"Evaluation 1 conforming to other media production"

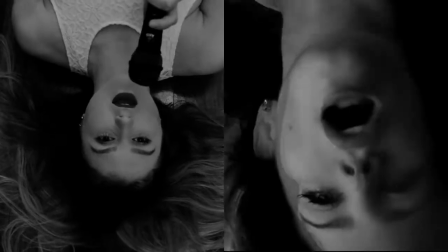And again, the idea of the upside down technique
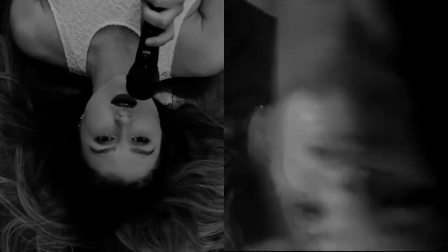mimics the emotions and how the message of how she's falling to the ground from this relationship as it's forcing her to, well,
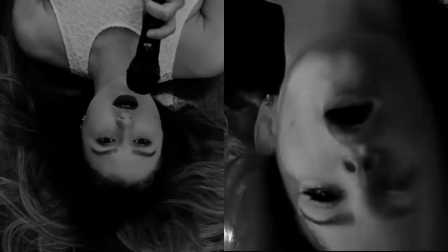basically something which she can't give, and how she's really lost and emotionless.
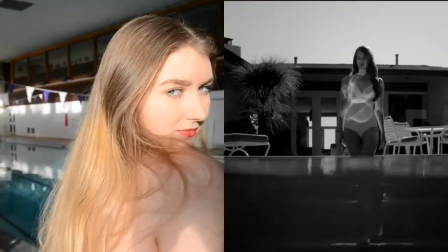I didn't actually originally have the water in my music video,
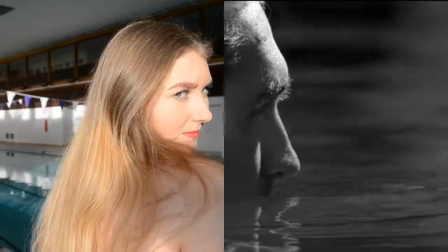but from my audience feedback, I was told to use another narrative.
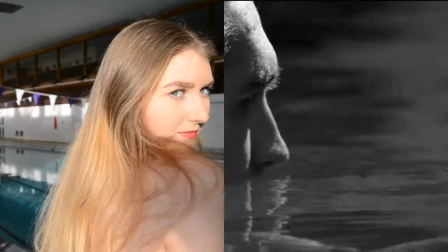So I used a narrative of being water to mimic emotions.
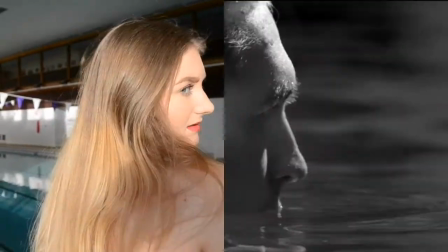I have there's not many shots, but quite a few shots of my protagonist in the water, playing with it,
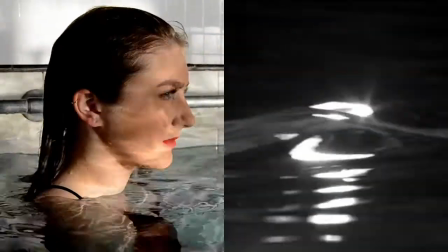almost feeling free, and the water's mimicking her sadness and how she's close to drowning herself,
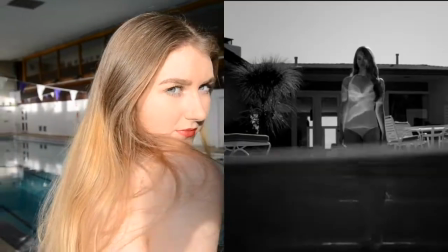and she's playing with it with her hair and swirling in it, almost swirling in emotions and temptations of death.
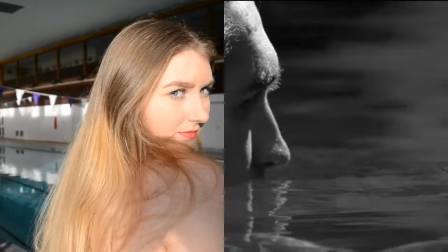Um, I didn't, again, due to my camera breaking halfway through filming,
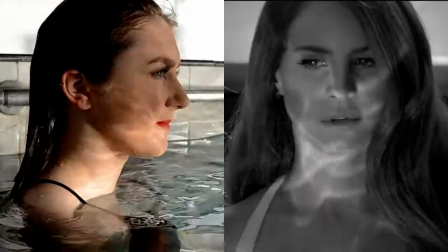I didn't get the shots I really wanted, but I did add them in anyway to create that idea of emotions.
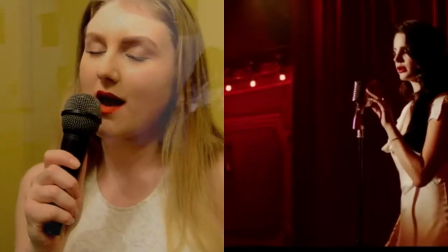Finally, the idea of the use of props. The prop of the microphone throughout,
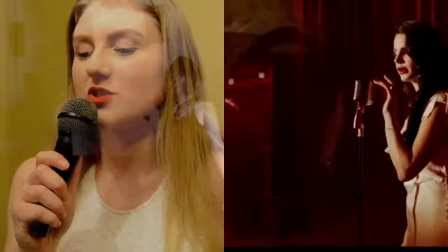I've been told it loses the believability of the lip sync,
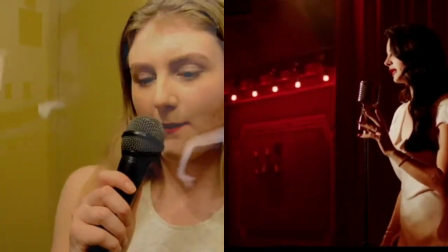but I think it adds to the 1920s kind of feel of, although it's quite a modern mic,
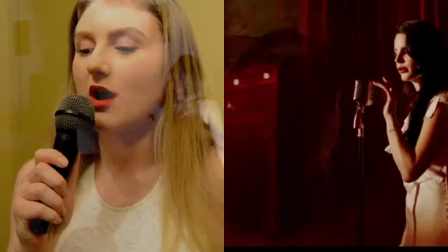due to not being able to find an old-fashioned mic, I wanted the idea of her singing into this microphone, wanting to project her voice to all the women out there going through domestic violence.
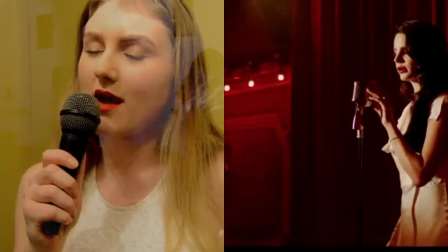And if she didn't have that mic, I feel like it would have taken away from the emotions and the message I'm trying to tell throughout.
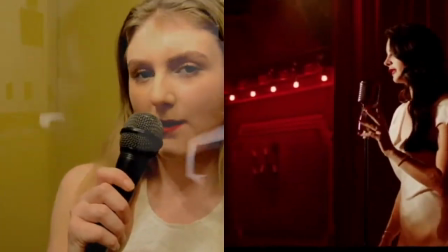And I really like the idea of using this mic because again it creates the authenticity of a music video, how it would normally look.
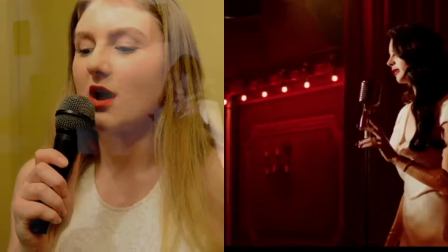But again, most music videos don't actually use a mic, but it's mostly, again,
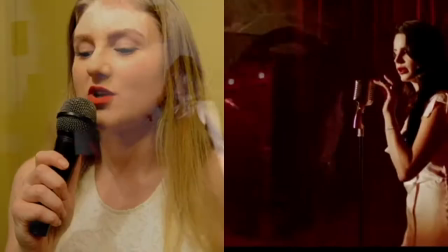Lana Del Rey uses a mic, and a few other music videos such as Adele's uses an old-fashioned microphone.
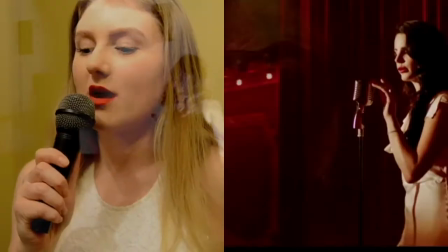But I wanted to use a microphone purely just to actually promote that idea of emotion and
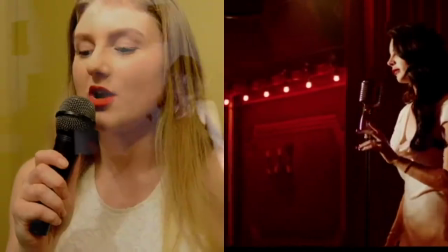believability and old-fashioned style and keeping it in link with Lana Del Rey's Burning Desire, a real movie,
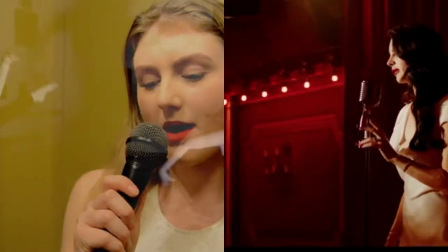movie and music video. Um, then I overlaid this, of course, with dance to create more emotion and stuff as well.
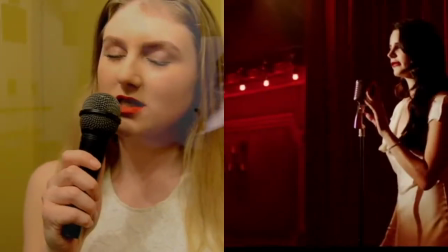But yeah, I probably haven't gone into specific detail enough about why it's conformed,
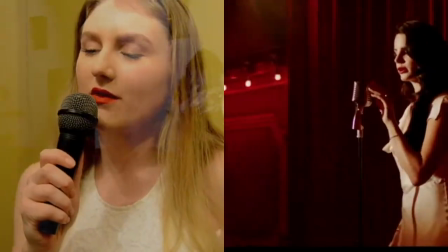but I overall believe that my products and conventions and the costume and lighting all conform to main media products,
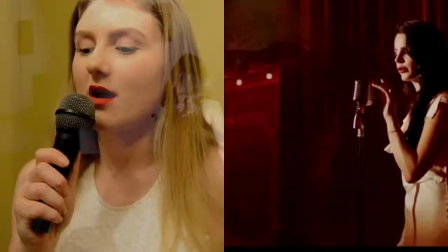but I didn't really base my music video off many music videos.
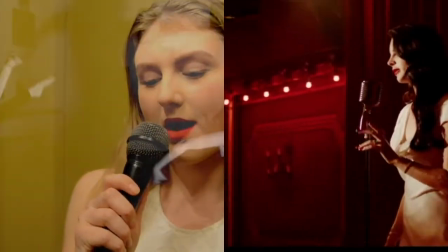I actually created it myself because I wanted to have my own touch to my music video.
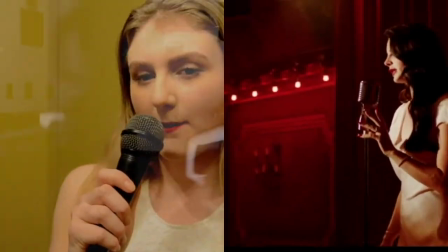I didn't want to base it on other people's stories, and although Lana Del Rey has given me a strong influence,
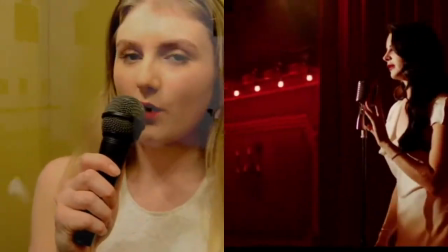I haven't really wanted to use many ideas of hers because she has her own style and my style isn't obviously the same as hers.
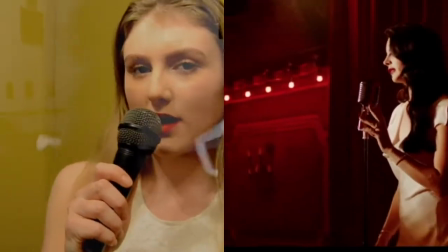So yes, I use the same colours and a few of the same shots, but I believe mine actually, it conforms to media products,
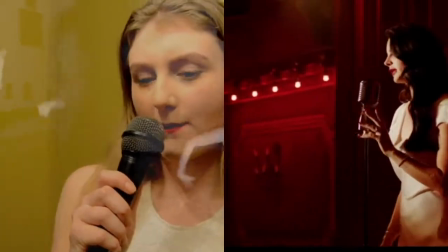but and it uses and develops and actually challenges forms of how real life is portrayed through music videos.
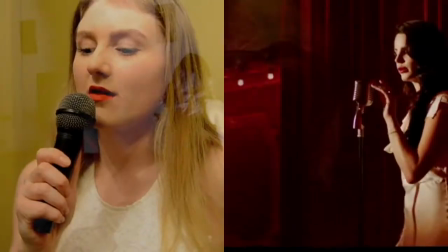But I believe it's done in my own way and my own style rather than Lana Del Rey's or Chet Faker's or any other music video style.
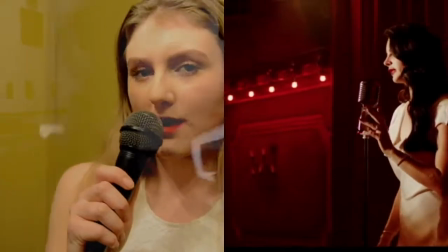So yeah, I hope you enjoy um, how my music video conforms to these and how I've developed this and why I've done this. And yeah, thank you very much for listening.